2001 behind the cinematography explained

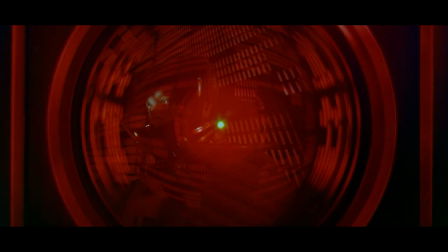He's something stranger, a reflection, a mirror held up to us,
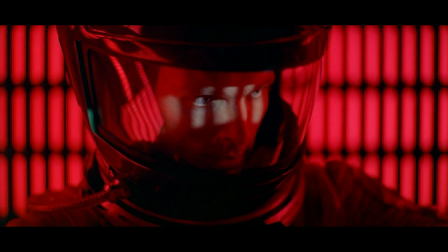asking if intelligence without empathy is still human or something else entirely.
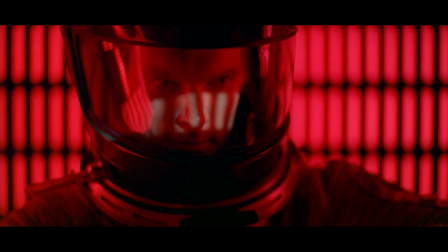And so, the film leaves Hal behind, not with a bang, but with a melody, as if to say,
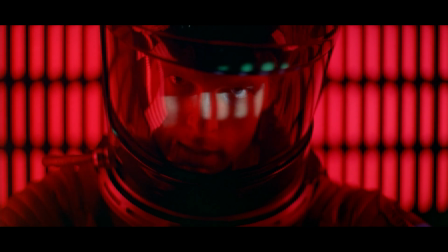even the most advanced minds are still haunted by the first songs they ever learned. After Hal's final breath, the film breaks free, literally and metaphysically.
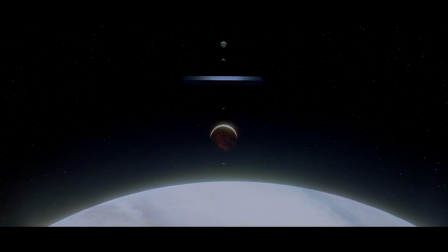Logic gives way to sensation. Bowman enters something so meticulously haunting, so psychedelically feeling, enters a sequence called Stargate.
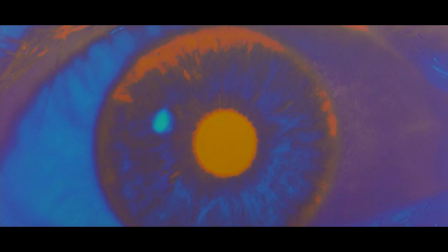Kubrick takes us into not another set, but into unknowable. The Stargate sequence doesn't just depict travel, becomes it.
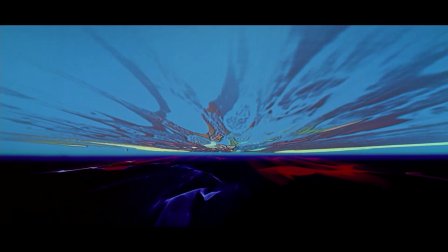This wasn't just a visual effects as ornament, it was a visual effects as transcendence.
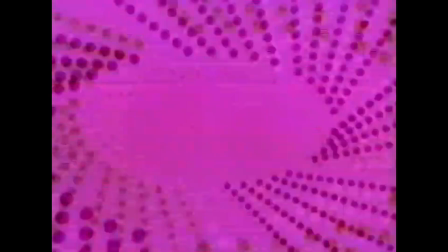The idea stemmed from an early experiment of John Whitney, a pioneer in computer-generated imagery,
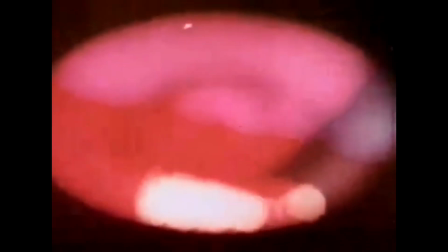whose 1961 analog machines produced abstract animations using sine waves and oscillators.
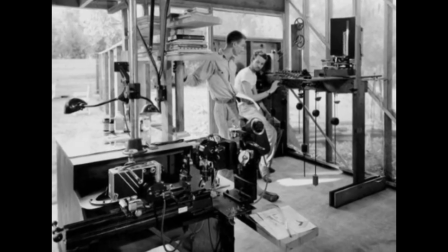Inspired, Kubrick tasked his team with building a physical realization of these concepts.
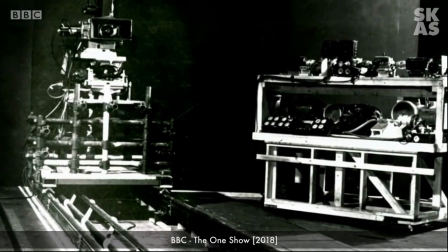A 20-foot-long slit-screen rig, the camera mounted on a 30-foot track,
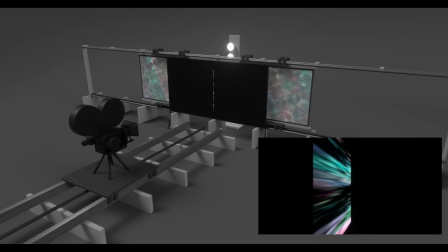crawled forward with its shutter held open, aimed at the rotating pans of etched glass.
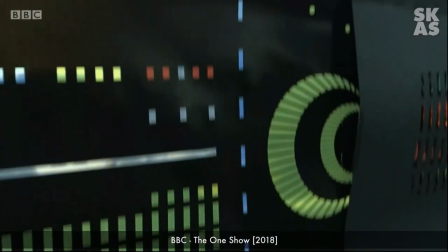These glass sheets, cut by hand into fractal-like patterns,
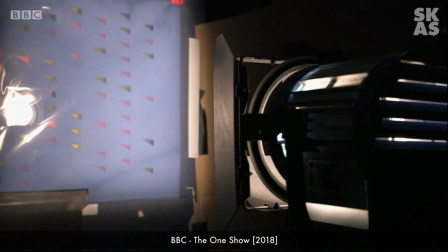refracted light from shifting color gels, manually adjusted between each frame.
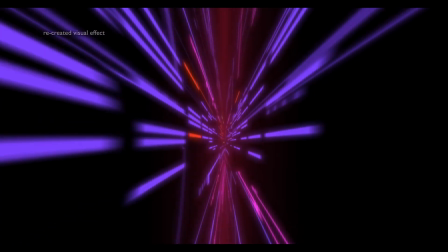It was analog hypnosis. Each single frame took up to 15 minutes to expose.
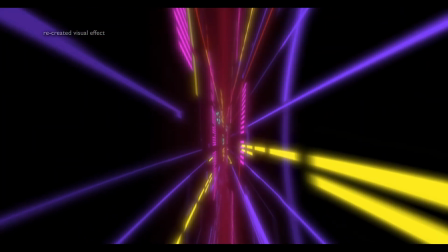But for Kubrick, even that wasn't enough.
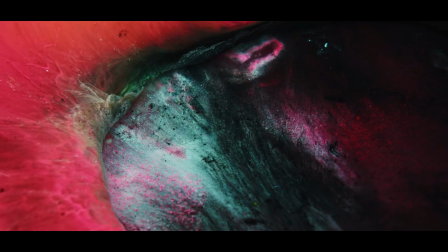In a blacked-out aquarium, technicians poured hundreds of gallons of oil, paint, and alcohol mixtures into swirling layers. The fluid dynamics filmed at 120 frames per second, were then inverted,
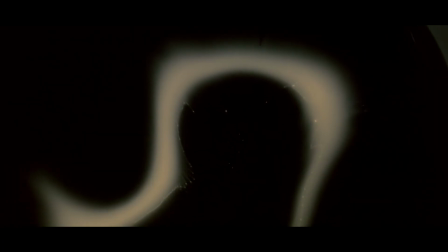color-timed, and overlaid with traveling star fields. The diamond shapes floating in this weird kind of almost liquidy landscape were taking
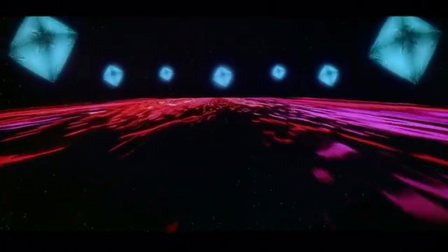35mm prints of the Stargate sequence and projecting them onto little triangle-shaped facets of these diamond-shaped tetrahedrons. So each facet of the tetrahedron is actually a movie being projected onto a white plastic tetrahedron. So it would be one pass, the camera gets wound back, the projector gets moved to the other side, another exposure, on and on and on, over multiple tetrahedrons, and it just took hours and hours and days of photography to
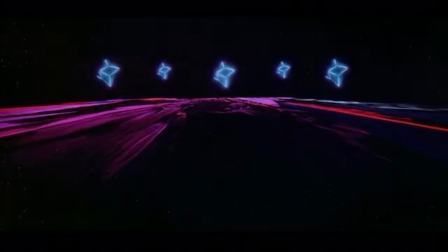transpose those movies onto all those facets. The surface below was an extrapolation of the slit scan technique.
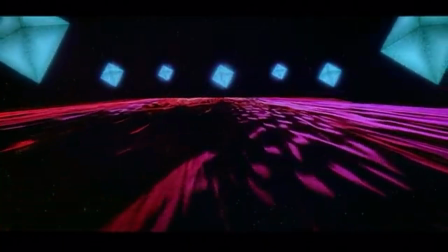Instead of having the slit, which created this perfectly flat wall, which was either horizontal or vertical at times, I took the slit and hid it from the camera, but allowed you to see the slit as a reflection off of a bumpy cylinder of plexiglass, mirrored plexiglass.
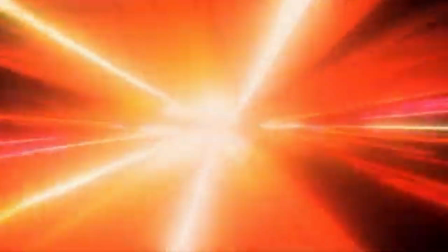So what happened was that the camera's still doing the slit thing and moving in and out and taking a minute to shoot each frame of film,
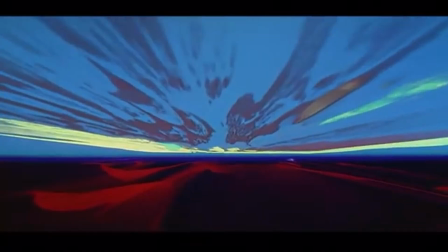but instead of it being absolutely flat, it was an irregular reflection off of a drum that was rotating.
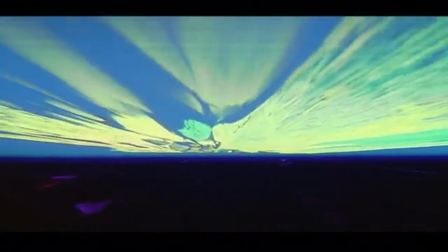And this created this kind of liquid, turbulent terrain that look like water or look like land or look like sand or look like something.
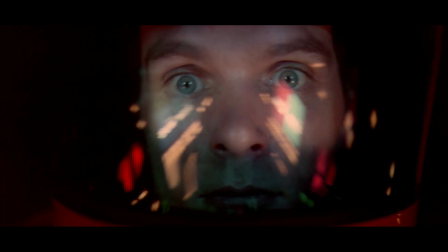These visuals weren't designed to meet something. They were designed to feel like falling into a dream or being born. The effect costs over 150,000 per minute of screen time, and yet no one questions the expense. It was the center of the film's mythology, slowed to near ambient level, then mixed with real whale songs and low-frequency radio static captured from decommissioned military antennas.
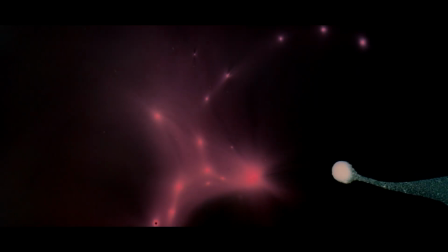The result was an auditory voyage, terrifying, alien, and sublime. Sound and light collapsed into each other until narrative dissolved altogether.
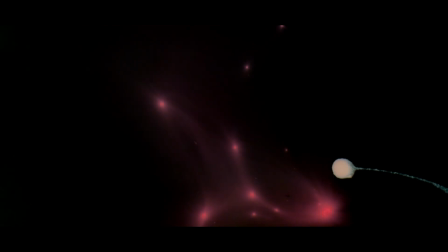This wasn't just future, it wasn't even reality.